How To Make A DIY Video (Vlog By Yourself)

This week I'm going to show you all how to vlog by vlogging myself and I'm going to be giving you guys behind-the-scenes look at whatever I am doing to film this shot. But first for those of you that don't know me I'm Amanda Horvath and on this channel I'm all about video marketing for entrepreneurs. Creating video content is either super expensive or takes up tons of your time So I'm gonna show you how to do it and not have that happen to you. So if you're interested in that, then click subscribe and click that bell button to be notified every time I release a new video. So this shot right here is, I'm gonna show you guys the behind the scenes using my handy dandy little iPhone here.
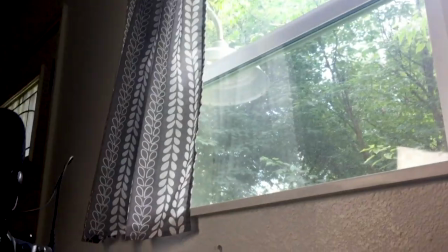There is a window right here. Whoop. And a light over here. Whoop. So, between this, it's making a nice, even lighting on my face. So if I was to turn this light off, let me show y'all what it looks like.
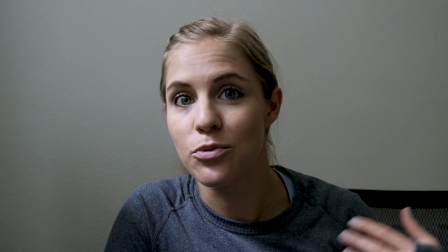Get a little bit more of a moody look here, right? I personally really like a nice and even lighting because I want my skin to look good.
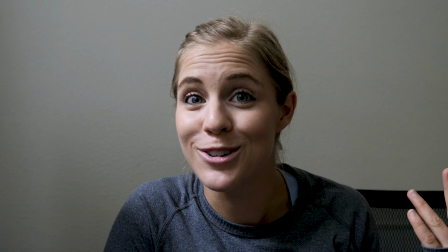And sometimes when it's overexposed, it looks good. So today I am doing the first shoot in the studio and I'm super excited to take you guys along with me. It's going to be happening right here behind me with a white backdrop. But first, let me explain how this shot is set up. So, right here, I have a little light panel.
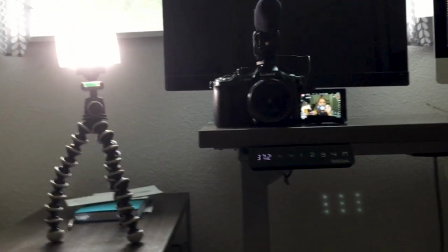It's tiny on a GorillaPod. And then I got my camera, not even on a tripod, just standing on my stand-up desk. And I raised it to be the height that I need. Pretty simple.
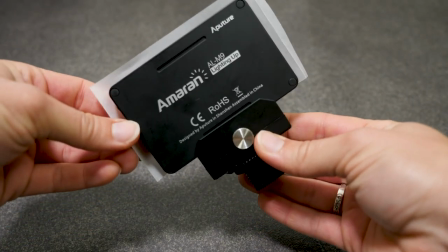If you're looking to do some travel vlogging and you don't want to carry around big lights, then I highly recommend this guy. Don't overcomplicate it. Get light on your face and hit record.
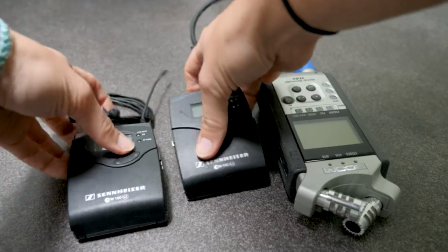Also, I wanted to point out that usually I use a lavalier mic for my audio,
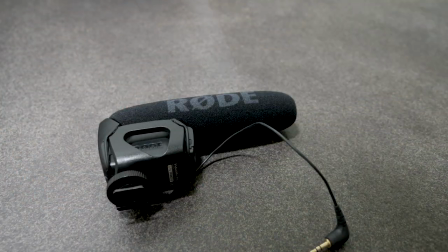but this time I'm just using a Rode mic that plugs directly into my camera. That gives you a little bit more versatility when you're filming so that you're not having to mic yourself up every time you hit record.
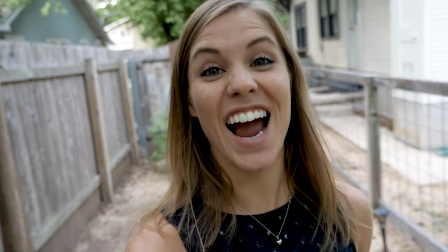So with that, it's time to show you the studio.
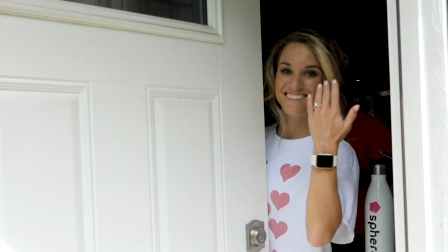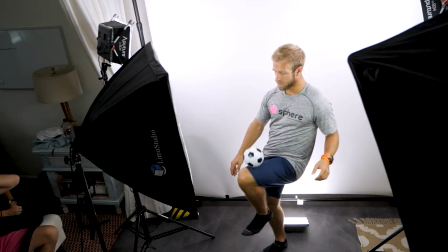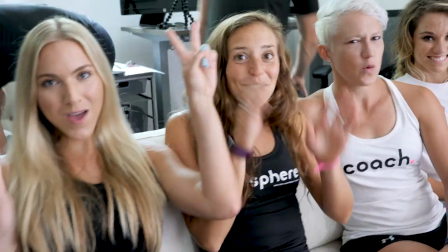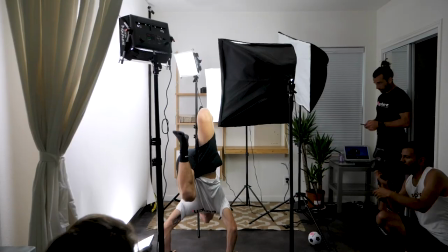All right, that's the studio, or at least the white background setup part of the studio. I have set up several different locations that are more lifestyle shoots that I'm going to be using for videos in the future, both for clients and myself, so stay tuned for those. But before I hang up from you guys for this week, I wanted to show you a couple of in-camera transitions that you can use in your vlogs.
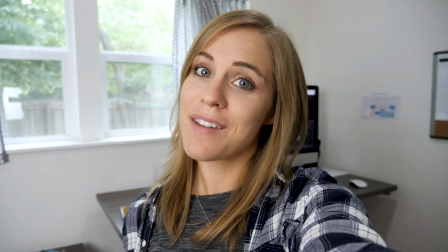The first one is the cover-up. You do that by covering up your lens and then being in a new location.
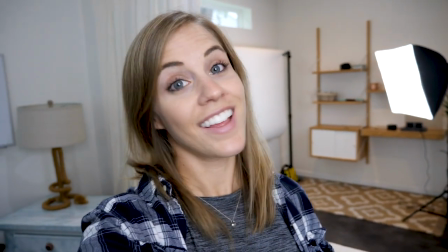The next one is the shape. Then you have the down-up.
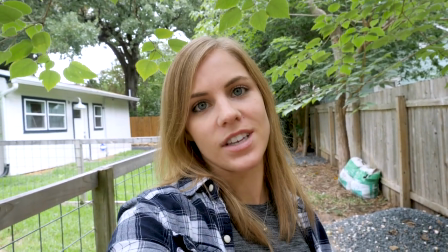Just like that, you're in a new location. There's tons of different ones that you can do. you can do one where you're spinning around and you cut while you're spinning.
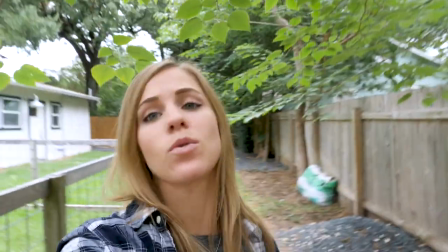You can do one where you just like quickly swipe like that or like that. So you can kind of play around with a lot of different transitions in camera. So go ahead and give it a shot. All right guys, that is it for this week. Hopefully that was helpful in learning how to vlog. If it was, Then be sure to drop a comment below and click that like button. I'll see you in the next video